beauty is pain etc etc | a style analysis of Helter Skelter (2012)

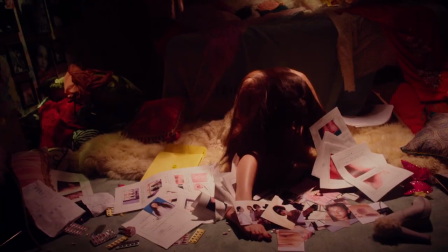(12:22)
Her apartment also changes with the state of her mind and mood at the time. More clutter, more things are torn apart.
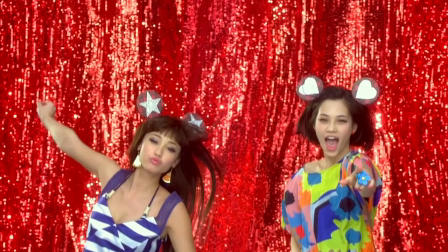(12:31)
Outside of the apartment, Liliko's decline is juxtaposed with the super bright, pastel, vibrant colors of the photo shoots and sets that she's working on.
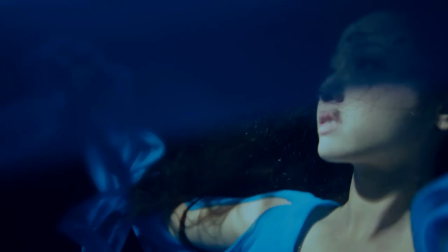(12:41)
I feel like these kinds of colors are something that I don't often see in horror, which is very fun.
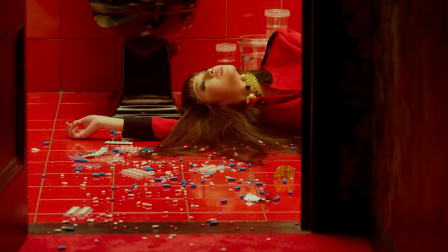(12:46)
I love the combination of something like garishly bright with an otherwise dark subject matter.
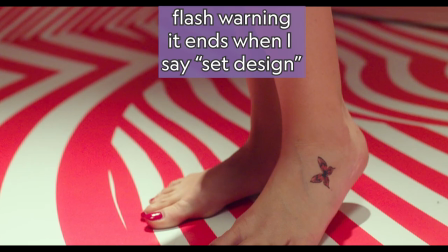(12:53)
I also forgot to mention probably the most prevalent motif in the entire film, even in the poster, and that is butterflies.
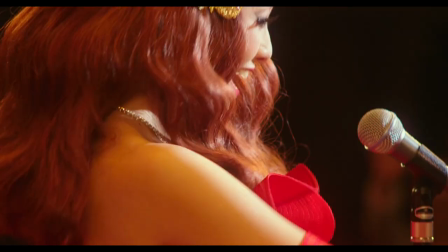(13:00)
Butterflies are used in Liliko's costumes, in her apartment as set design.
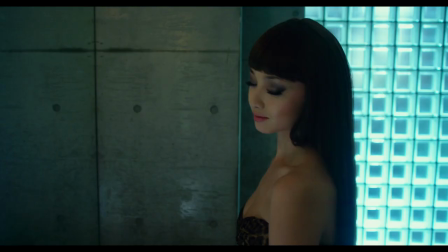(13:07)
They are seen during her climactic decline towards the end, and generally are used as symbols for her beauty and also for her transformation.
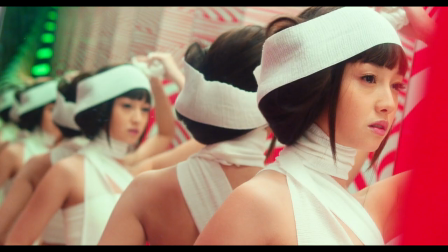(13:16)
In the very beginning of the film, she is unwrapped from her medical gauze,
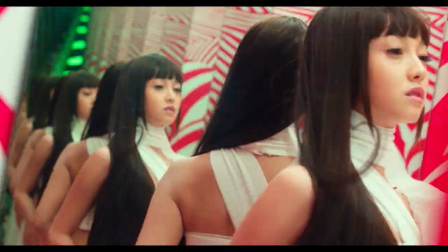(13:21)
almost like a butterfly coming out of its cocoon. And lastly, I wanted to go over one of the last shots in the film. So this is basically Liliko's old apartment fit into a tiny space in a way that feels like a Baroque painting.
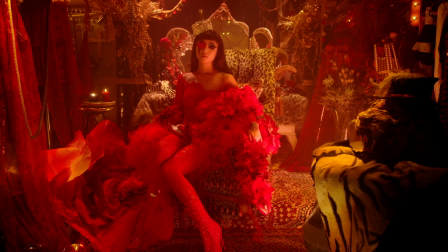(13:36)
There's so much drama. It has all of the elements that I mentioned before, but it also has this huge paper flower,
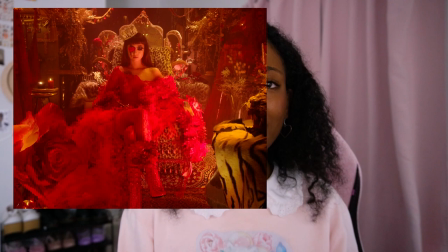(13:43)
the feather boa, she's wearing a crown. Paired with these fetish heels and the lace bodysuit, it gives very queen of the underworld. Essentially, Liliko has sold her soul for beauty. So yeah, that's it. Also, fun fact, I first discovered this movie because I was very into AKB48 as a teen, as a young teen, and I watched the Heavy Rotation music video. I'm not gonna show it. It's a lot. Don't watch it at work. It's, but I watched it and I was a little upset. I was like, what man did this? What man did this to my girls? And it said, directed by Mika Ninagawa. And I was like, oh, okay. So, and I've been following her basically ever since. She has some other movies that are also in a similar style, and I need to catch up on those as well. Yeah, if you like this one, you can like it, subscribe if you want, comment if you feel like it, and I'll catch you next time.